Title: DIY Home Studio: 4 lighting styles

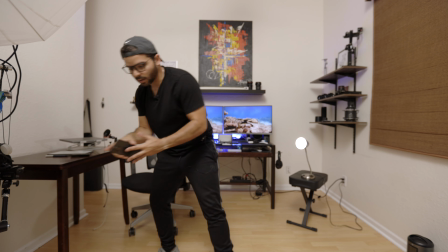[4:09]
That's the only light I have on right now. So I'm going to turn that off. Very dark.
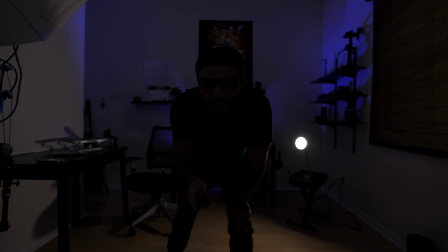[4:17]
Ooh, you can tell this looks cinematic, right? This looks very nice. We're gonna actually do something here with this lighting, which looks cool.
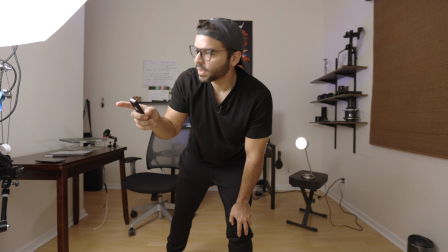[4:24]
But I'm gonna turn on the dome, the lantern. I always call it dome, the lantern.
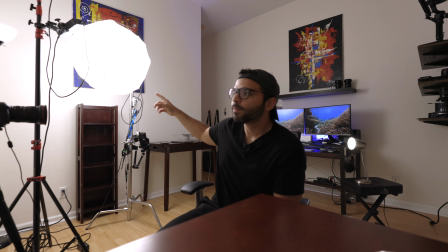[4:30]
Okay, so right now you see the lantern is on. It's pointed kind of, not really towards my face.
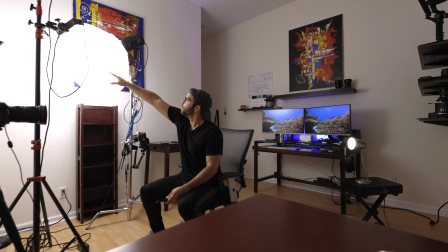[4:38]
It's actually pointing away from my face, like towards the camera right now. I'm going to push it even further out, so it's bouncing to the back of the room.
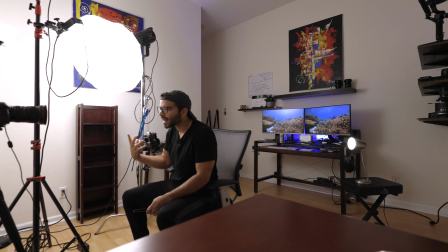[4:48]
Because when you light, you want bounced light. You want light to reflect on white surfaces and reflect back to your face,
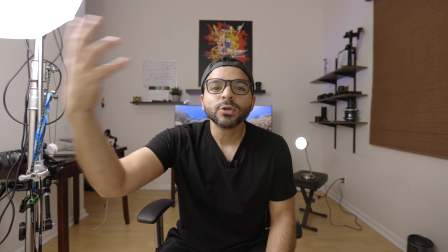[4:57]
and that's going to create a really diffused and soft lighting on your face, which is what you want.
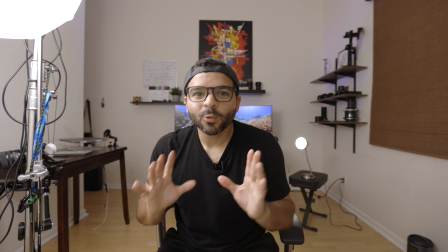[5:03]
Okay, it's not what people I think try to do is they increase the brightness.
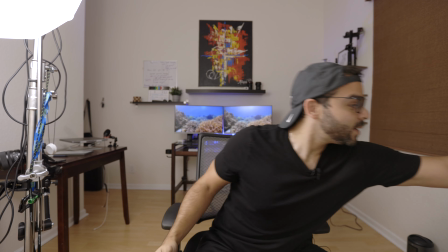[5:09]
Let me see what percentage I have.
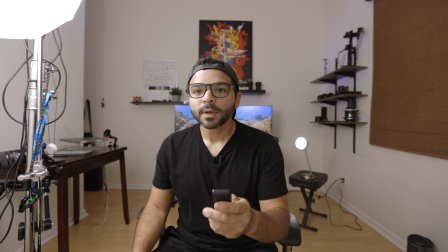[5:11]
Oh, right now I have it at 100 actually, but I could lower it down depending on I mean, it looks pretty good, I think.
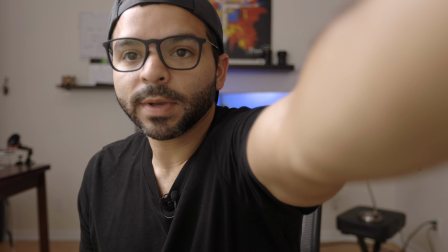[5:19]
Here, right now I'm on a wide angle on my lens, but if I zoom in, you will see things start to look better because I'm going to leave out,
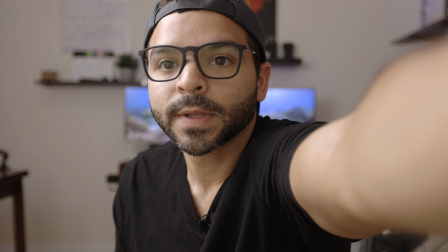[5:27]
all the clutter and focus on myself. So right now I'm at 85% on my light.
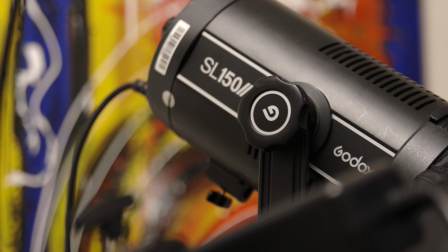[5:34]
This is a Godox light, by the way, but the one I recommended to my client was a GVM light that they have on sale nowadays, and it's pretty good.
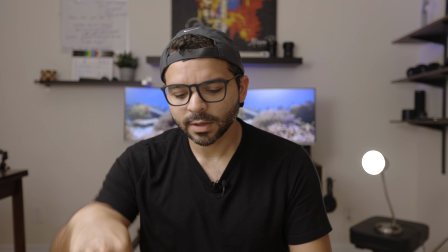[5:43]
So I highly recommend it. I'm gonna put a link in the description so you can check it out.
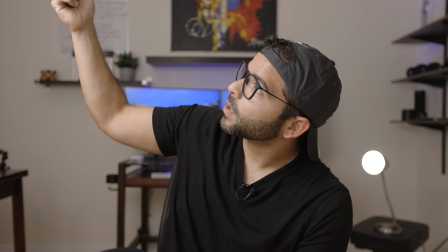[5:49]
Now, anyway, I am using a Godox light. That was actually my first light, 150 watt light.
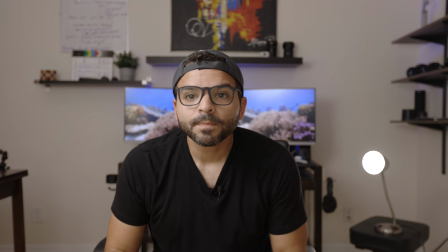[5:53]
They're pretty good. Okay, so this is what it looks like with one light on,
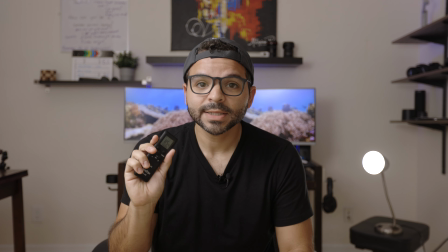[5:59]
150 watts at 85% intensity, and it's pointed away from me.
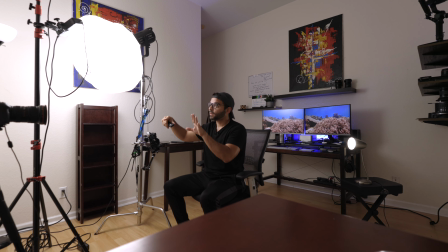[6:05]
Okay, it's not pointing towards me, it's pointing away, kind of like towards the camera, but towards a closet door behind the camera. And that light is reflecting onto my face right now.
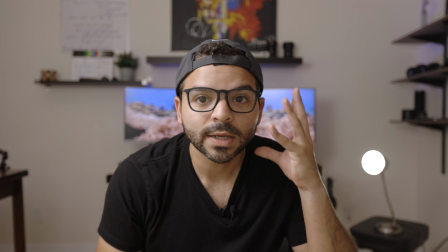[6:16]
Okay, so you can tell it's coming at my face from this angle and it's creating a little bit of shadow here. That's perfect for a lot of people, I think, right?
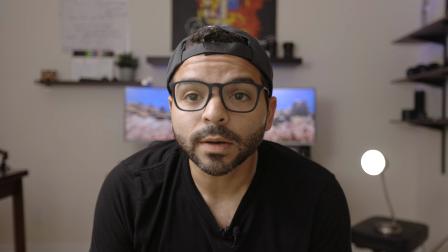[6:25]
That's a great scenario. So that's scenario number one. Do you think you could make content here? That's all you need.
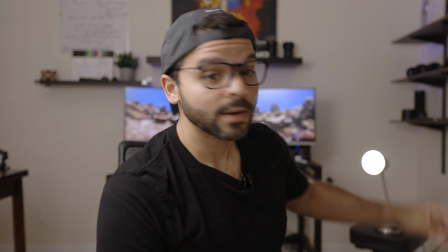[6:31]
That's one light. Oh, and I have the backlight right there. What is the purpose of that? You might ask.
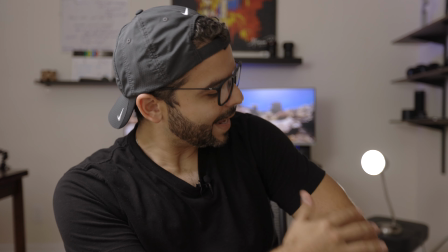[6:36]
Well, that's called a practical light. It doesn't really light you too much. In this case, I think it can provide a little bit of a rim light.
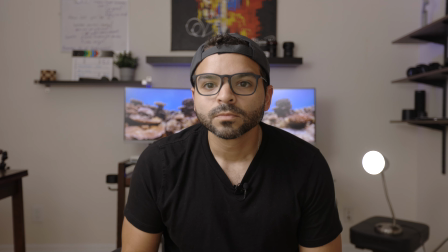[6:44]
I don't know if you see that. Maybe not. But if I get closer, let's see.
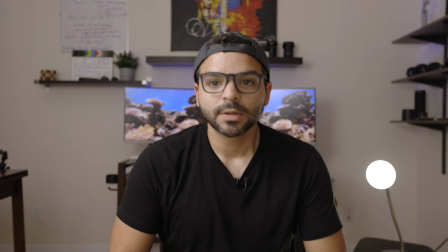[6:53]
If I bring it closer, you'll be able to see that there's a little rim light on my shoulder.
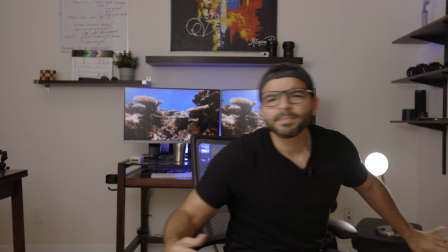[7:01]
So you can play around with that.
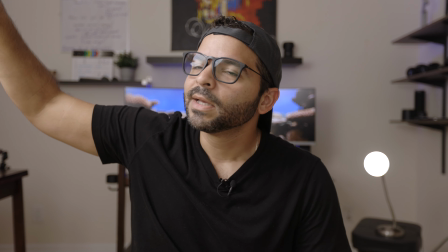[7:02]
But the main point is that the main light, the key light, is as you want it, and it's not making you look bad.
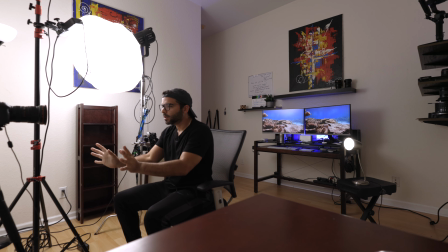[7:10]
Another thing to notice, I am at the opposite end of the room, in the corner or on the other side like I'm doing right now.
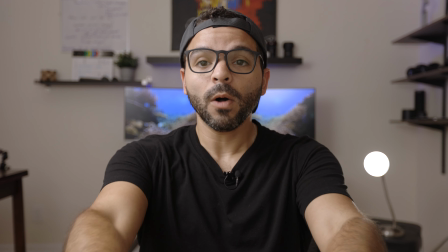[7:17]
I'm literally like, my tripod is against the wall. This is one way to do it. Have your desk at the other end.
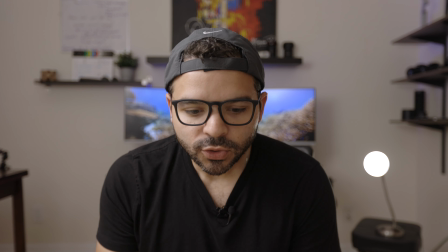[7:23]
All right, so this is one of the lighting scenarios that you can use. Go to the other end of the room and reflect the light, and there you have it.
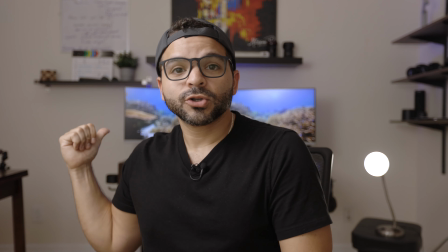[7:30]
Looks like this. Another one you can do is get closer to your desk, because some people want to be at the desk showing something at the computer,
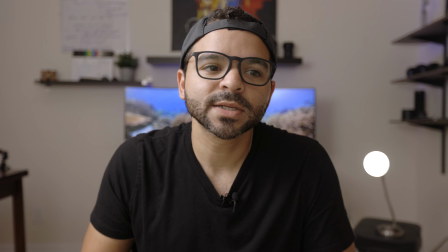[7:37]
or it might be easier to actually use your desk or be at your desk and have the camera close,
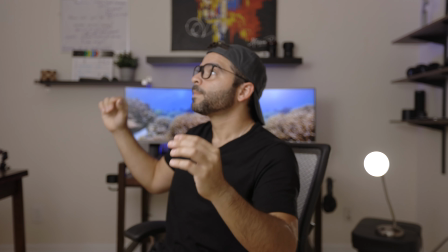[7:43]
right? So let's do that. And what I'm going to do is I'm just going to switch.
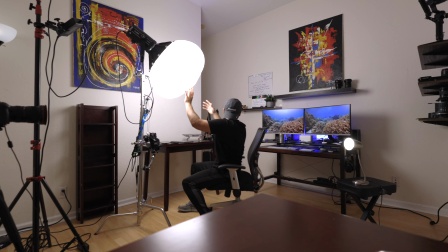[7:51]
I'm going to move the lantern towards my desk so it lights this way,
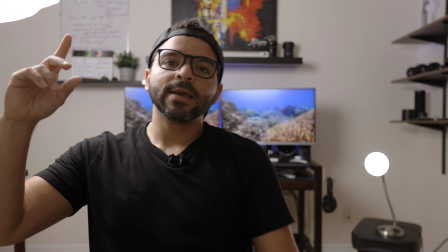[7:59]
because now I'm not going to have a light to bounce towards the back.
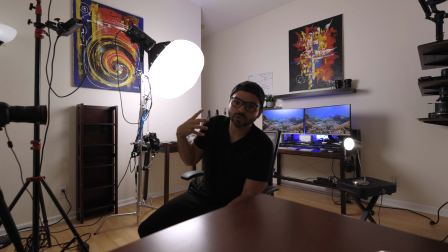[8:05]
There's no bouncing material. I'm gonna have to point it straight to my face. This is the other angle.
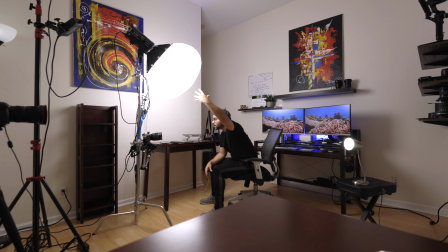[8:10]
As you can see, the lantern is almost right on top of me, just a little bit off. That's fine.
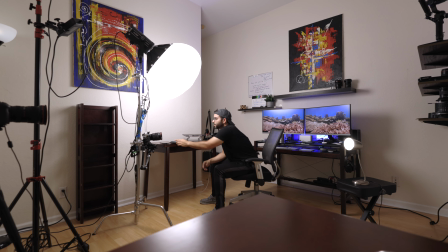[8:18]
It's still at 85% intensity. I still have the practical light behind me.
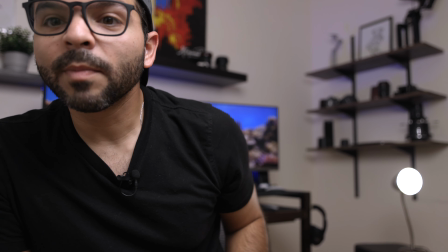[8:23]
That might help. You might like it or you might not. Just play around with it and see. You might be able to see like a stool or switches or stuff on the floor.
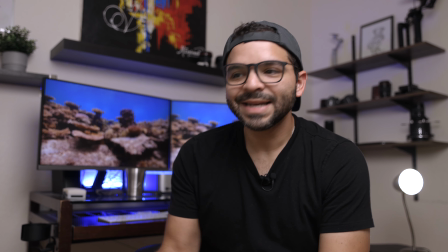[8:32]
If you want to get rid of that, just get another desk and put it right in front of the camera.
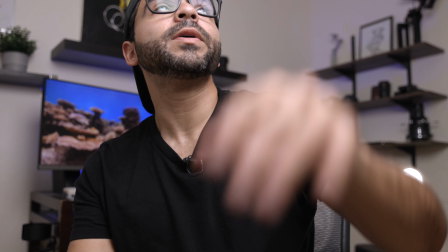[8:37]
So let's try that right now with the lantern light on.
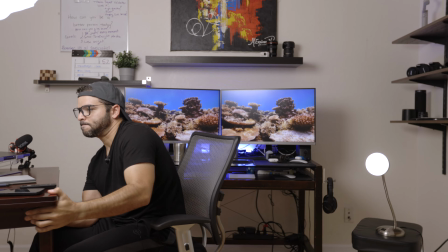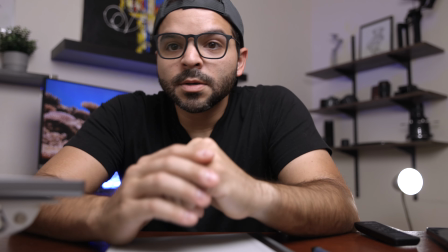[8:46]
See, so immediately that changes things.
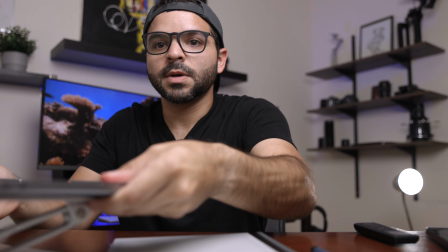[8:51]
I can open the other computer here as if I'm working, writing something down, explaining something to you.
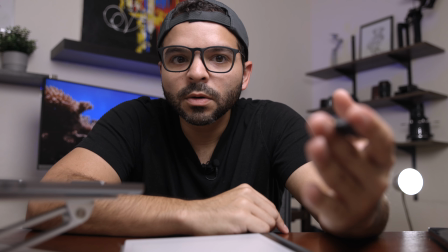[8:58]
So I changed the whole mood or the whole scene just by adding a desk right in front of
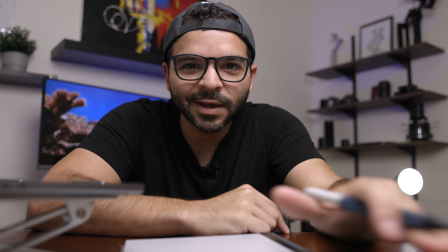[9:04]
on the bottom of the camera. That's something that you can do.
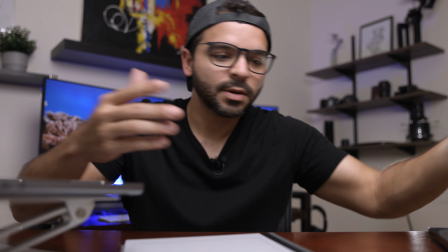[9:09]
Just have your iPhone or whatever camera you're using behind the desk and put another desk in front of it.
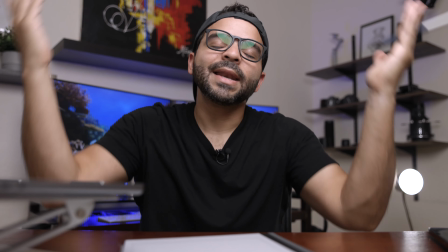[9:16]
So this type of lighting is if you just want instructionals, if you just want to light everything and remove shadows, and it doesn't really matter.
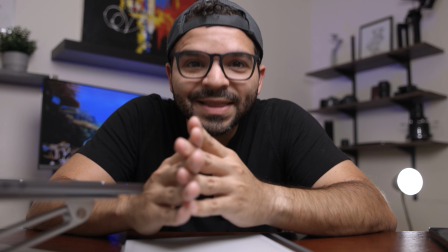[9:24]
It's like for educational videos, it's good. Now I want to show you the difference between using one light, the 150 watt light,
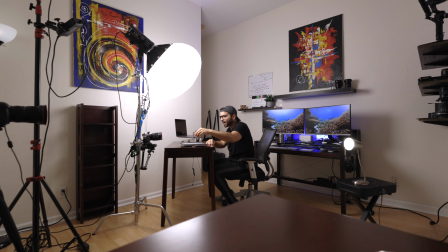[9:31]
and the 300 watt light that I have back there, which is pointed up at the ceiling, really, with the reflector. It's just pointing up and splashing light everywhere. I'm going to turn it on to see if it makes a difference.
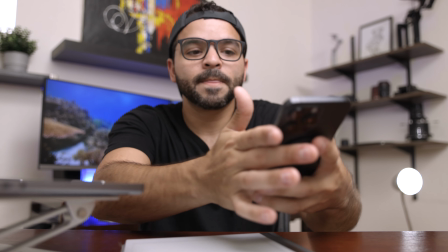[9:45]
That's a pretty big difference, right? Turn it off, on. Definitely adds more life into the frame.
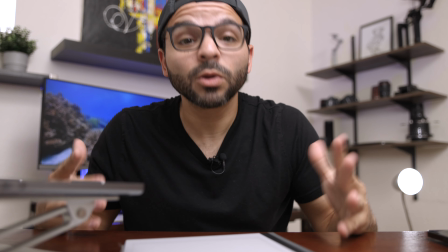[9:55]
right? So if you want to go for a clean look, you want more light. So that might be an option for you if you really need that.
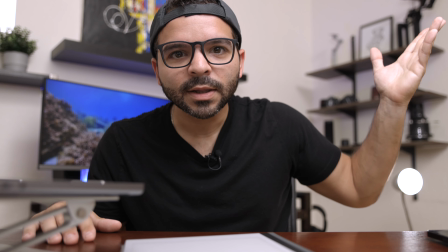[10:03]
Then you can get, I would suggest, if you want to light the whole room like this, a small room, 300 watt light would be pretty good.
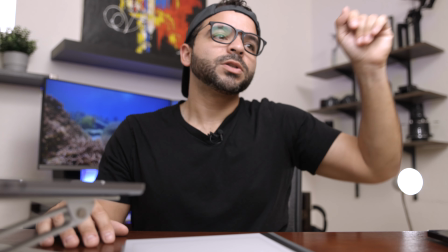[10:10]
You just reflect it off of one of the walls and it's going to splash light and light up the room much more than your regular lights.
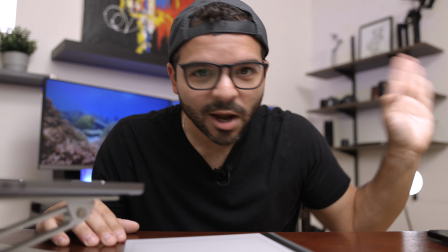[10:19]
Your regular lights are not going to do that, I promise.
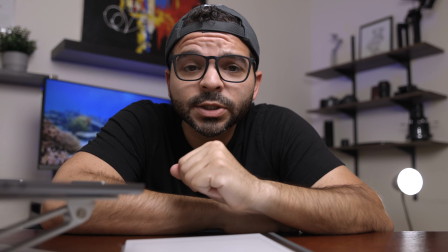[10:21]
So I'm going to turn off that light. I would be happy with this actually, because the lantern light or the 150 watt light is lighting my face,
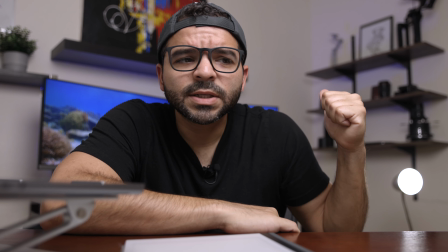[10:29]
it's lighting me, and the rest of the scene is a little bit darker, so actually draws attention to me.
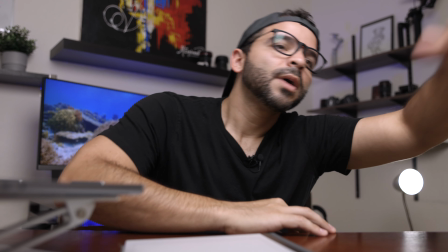[10:35]
I would actually recommend that, so you don't have to spend, you know, another, I don't know, $400, $500 on a light,
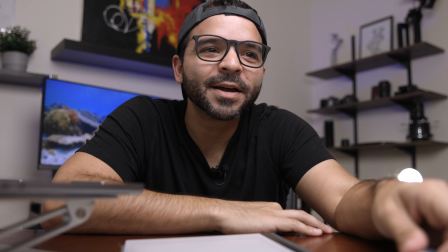[10:41]
you know, that at first, or to anybody that's not a professional, it seems like a lot,
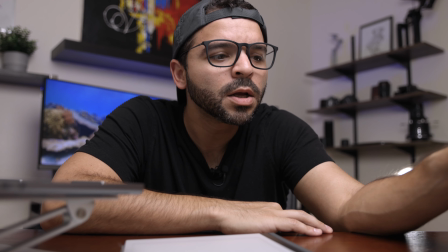[10:47]
probably $500 for a light. Why would I do that? And that's probably one of the cheap ones.
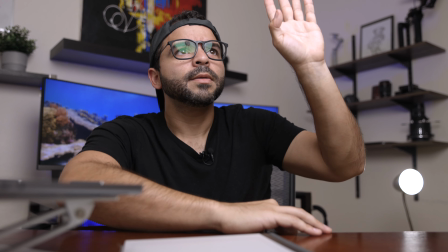[10:52]
Okay, great. So that's the lantern lighting that I wanted to show you.
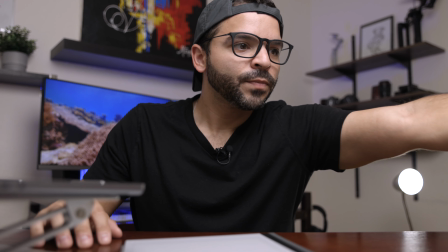[10:57]
Hopefully that helps. Use one of the two techniques. You can either sit at the far end of the room and reflect the light off of the wall.
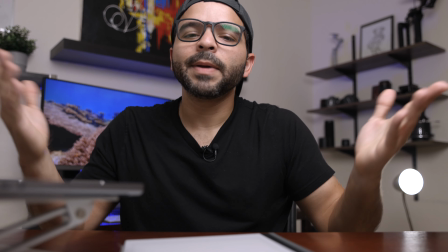[11:05]
I would probably prefer that, but depending on the mood, if you want to be at a desk, something like this,
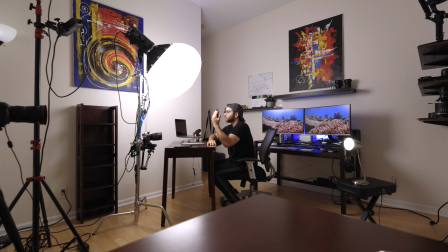[11:10]
then, you know, bring it closer to your desk and or closer to the wall behind you, and keep the light is about a foot away, or the lantern is about a foot away from my face right now. Now, let's switch over to more dramatic lighting, which I think you're gonna like.
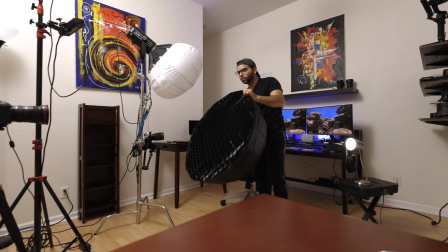[11:29]
So this is the softbox I'm going to switch to now. So this is another option.
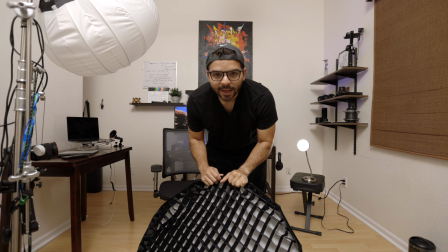[11:34]
If you want to have more dramatic lighting, then I would definitely recommend using something like this.
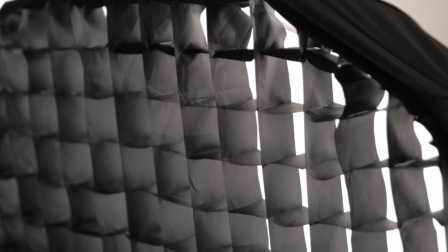[11:41]
Okay, this is just a grid that comes with it. Some of them, if you buy the Octagon Softbox, it's not gonna have the grid.
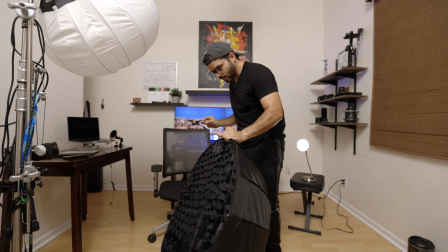[11:48]
So make sure it has the grid if you want dramatic lighting. All right. Okay, let's take this off.
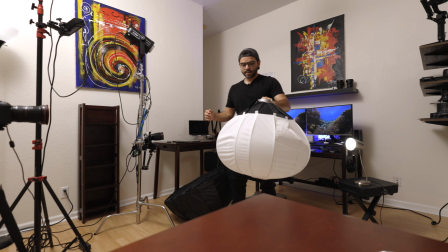[11:58]
All you do is press a button on the light and turn the light a little bit and it'll come off.
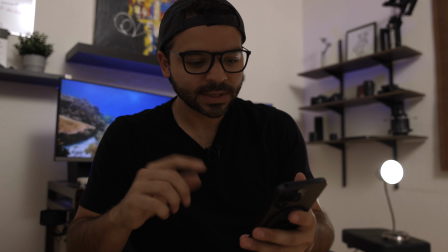[12:07]
All right, this is exciting because this is my favorite type of lighting. I don't like to light everything up and remove all the shadows.
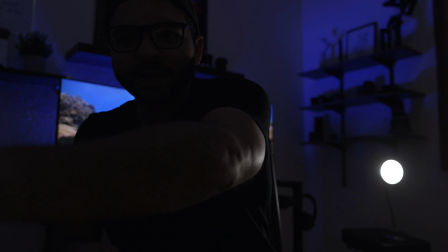[12:13]
I like to have it dark, moody. Now, this is not the light.
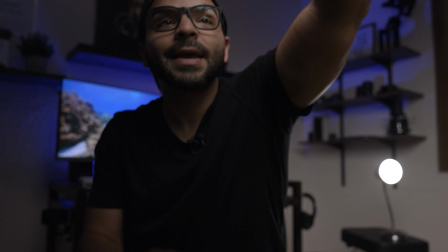[12:18]
The light is not on yet, but there it is. Okay, you see how big of a difference that makes?